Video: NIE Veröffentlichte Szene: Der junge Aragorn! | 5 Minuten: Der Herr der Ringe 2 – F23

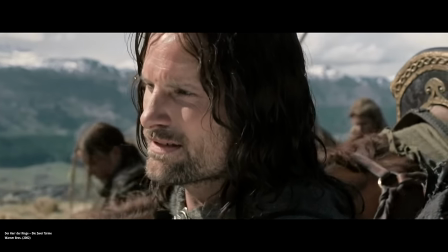Sie segelt zu den unsterblichen Landen mit allen, die von ihrem Volk übrig sind.
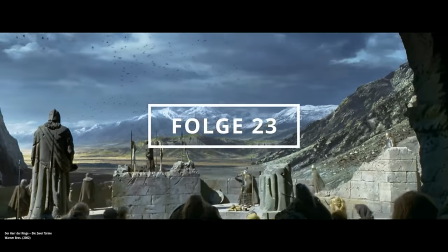Weiter geht's mit Folge 23 von 5 Minuten, der Herr der Ringe.
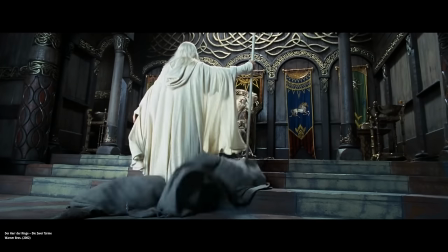In dem der zweite Teil der Trilogie chronologisch in 5-Minuten-Abschnitte geteilt wird,
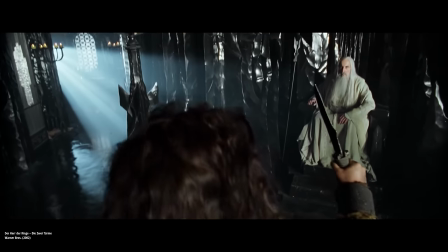um diesen dann auf Lore-Hintergründe, Filmfehler, spannende Details und kuriose Fakten zu prüfen.
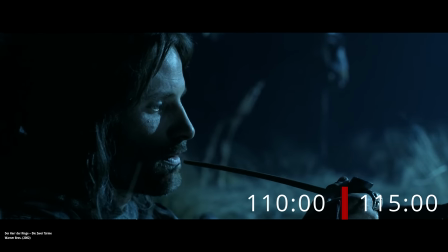Diese Folge analysiert dabei Minute 110 bis Minute 115.
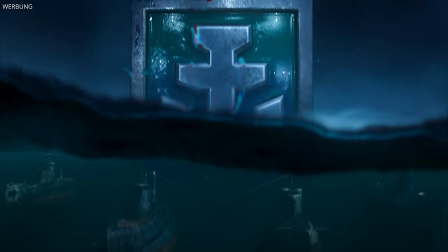Doch vorerst ein großes Dankeschön an den Sponsor dieser Folge, World of Warships.
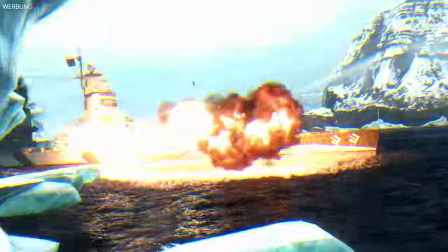Mit diesem taktischen, teambasierten Free-to-Play-Shooter, der dich in die Ära der ersten Hälfte des 20.
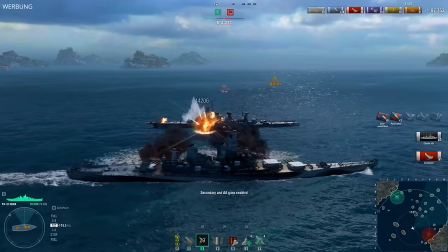Jahrhunderts katapultiert, erlebst du epische Schlachten, mal ganz anders.
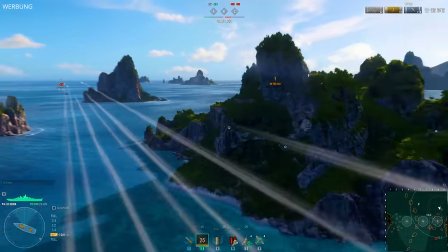Über 650 geschichtliche Schiffe aus 13 verschiedenen Nationen,
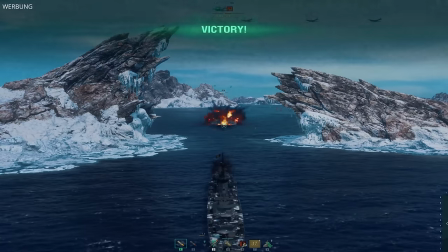basierend auf echten historischen Dokumenten und gespickt mit 5 einzigartigen Schiffsklassen, machen dieses Game zu einem echten Abenteuer.
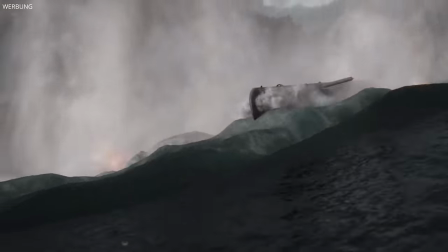Besonders die U-Boote haben es ganz schön in sich.
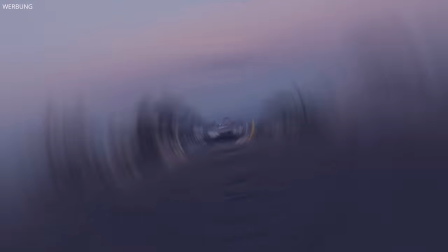Erlebe atemberaubende Grafiken, vielfältige Karten und wechselnde Wetterbedingungen, die den Spielverlauf real beeinflussen.
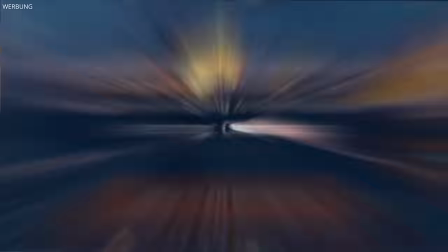Lade deine Freunde ein oder schließe dich einem Clan an, um eine unschlagbare Division zu bilden.
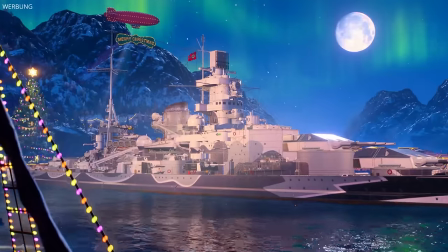Zudem steht vor allem durch monatliche Updates, Kooperationen,
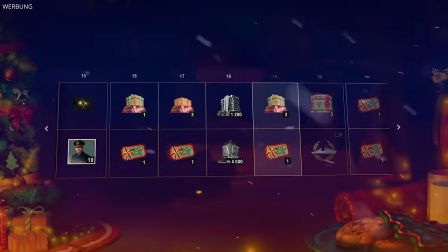Feiertags-Specials und auch neue Missionen und Battle Passes die Weiterentwicklung des Spiels im Mittelpunkt.
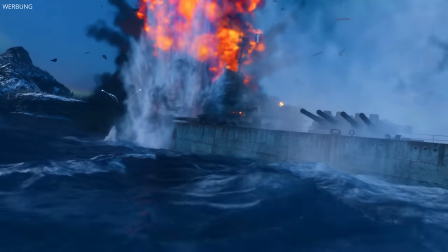Langeweile ist hier also ein Fremdwort.
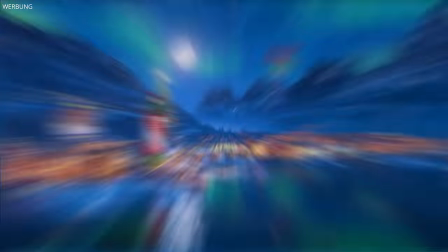Und das Beste, passend zur Weihnachtszeit lässt es World of Warships richtig krachen und beschenkt dich mit einem wertvollen Christmas-Pack,
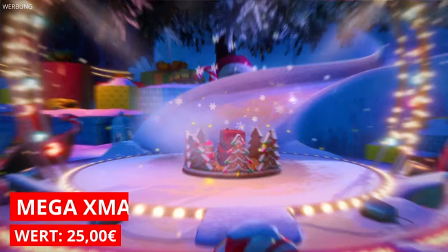um dir den Start in die Seeschlachten zu vereinfachen. Wenn du also Bock hast, dir dieses Starter-Set zu sichern,
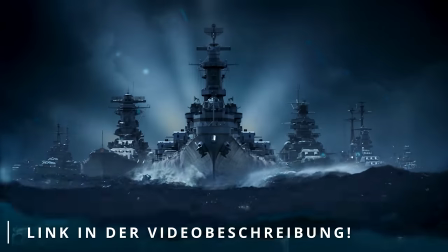dann klick gerne auf den Link in der Videobeschreibung oder dem angepinnten Kommentar und lass dein Abenteuer beginnen.
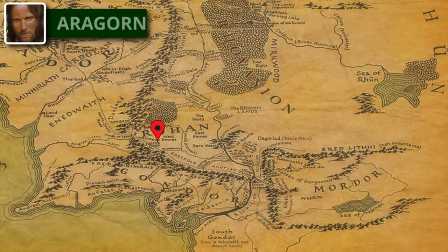Starten wir hier inmitten Rohans bei Aragorn,
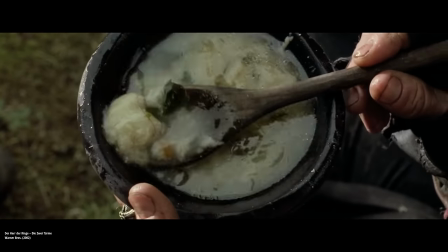der sich in der Nacht nach dieser Sequenz und der Suppe Eowyns ein wenig ausruht und dabei in tiefe Gedanken fällt.
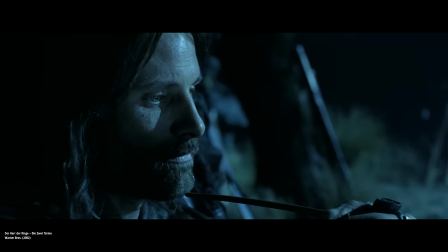Das Licht des Abendsterns nimmt weder zu noch ab.
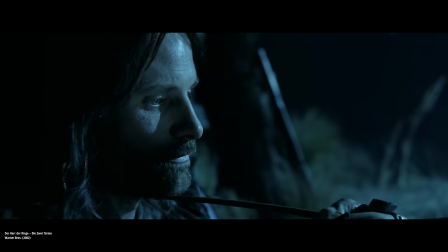Aus Gründen der ruhigen Stimmung wurde dieser Szene dabei der abendliche bzw. nächtliche Look verpasst,
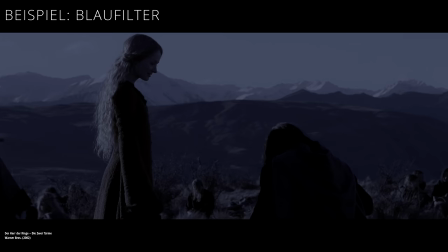obwohl sie eigentlich bei Tageslicht gedreht und erst in der Nachbearbeitung mit einem passenden Blaufilter ausgestattet wurde.
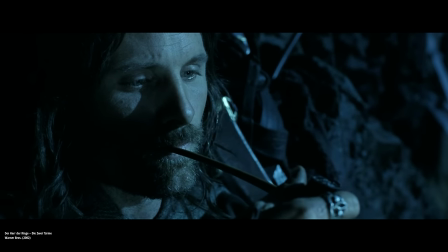Genau deshalb sieht man hier auch keine aufleuchtende Tabakglut beim Zug an der Pfeife,
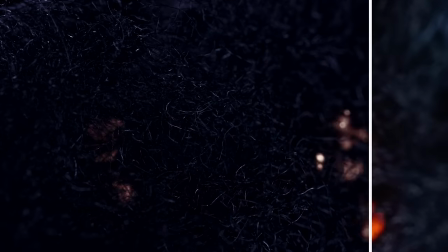da das Tageslicht und der Blaufilter gegen diese hellen Farbtöne arbeitet.
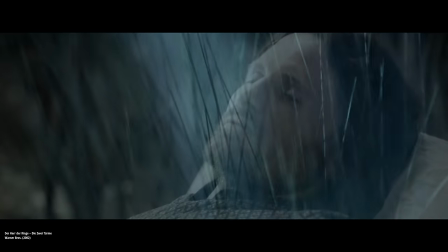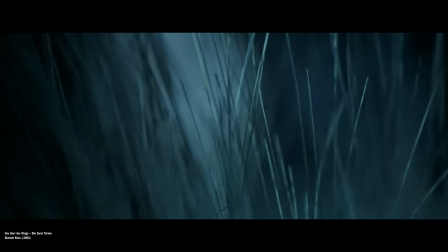Dieser Übergang in die Erinnerung Aragorns wurde übrigens bereits im Zuge dieser vorherigen Aufnahme gedreht,
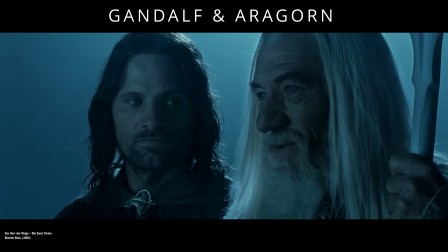bevor Aragorn zu Gandalf stößt und diese dann die derzeitige Situation in Mittelerde besprechen.
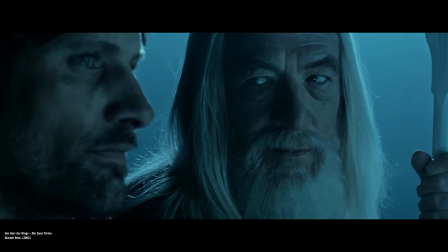Da diese Sequenz mit großem Dialogschwerpunkt jedoch ganze 50 Filmminuten früher stattfindet,
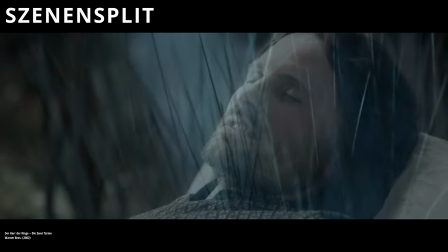entschieden sich Peter Jackson und Co. dafür, diese Szenenabfolge zu splitten, um einer gewissen Langatmigkeit vorzubeugen.
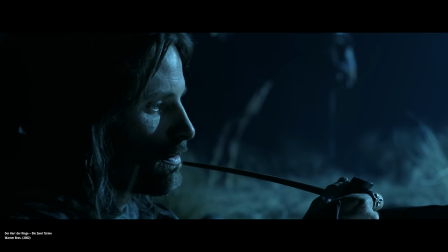So landete also Aragorns Erinnerung an Arwen hier und bildet einen direkten Kontrast zu der vorherigen Sequenz mit Eowyn.
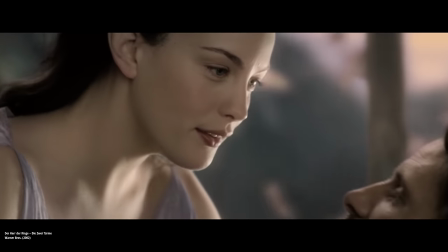Dann ist es ein guter Traum.
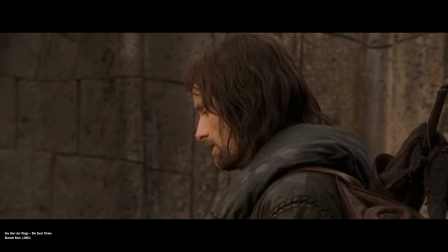Zurück in Bruchtal umfasst dieser Flashback den letzten Tag vor dem Aufbruch der neuen Gefährten Richtung Mordor.
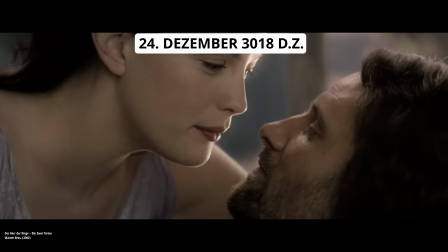Das bedeutet, wir befinden uns hier nun am 24. Dezember 2018.
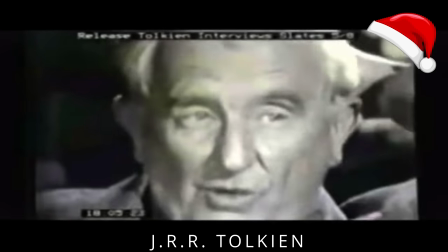Und auch wenn passend dazu Tolkien zwar nie ein Weihnachtsfest oder ähnliche Feierlichkeiten in Mittelerde erwähnte,
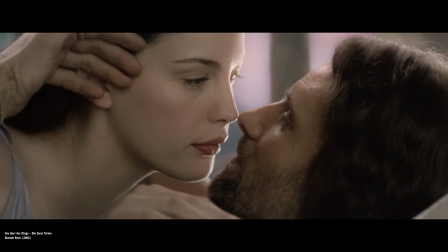besinnlich wird's bei Arwen und Aragorn, aber trotzdem.
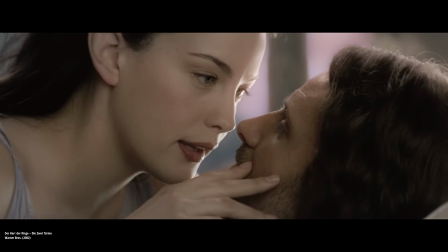Schlaf.
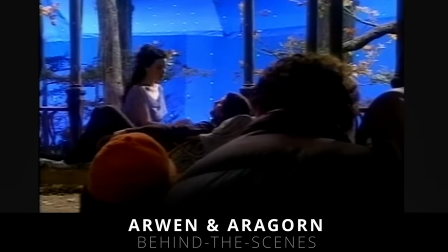Das Filmteam gibt in dieser Sequenz ebenfalls zu, einen Handlungsstrang eher an den Haaren herbeigezogen zu haben und dennoch versucht habe,
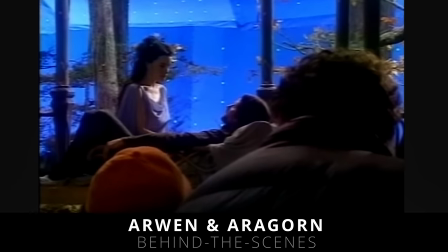Arwen sinnvoll in die Geschehnisse dieses Films zu integrieren.
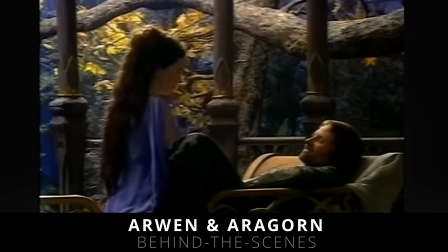Flashbacks wie diese waren dafür die einzige Möglichkeit, diese beiden Figuren physisch in einer Sequenz zu verpacken.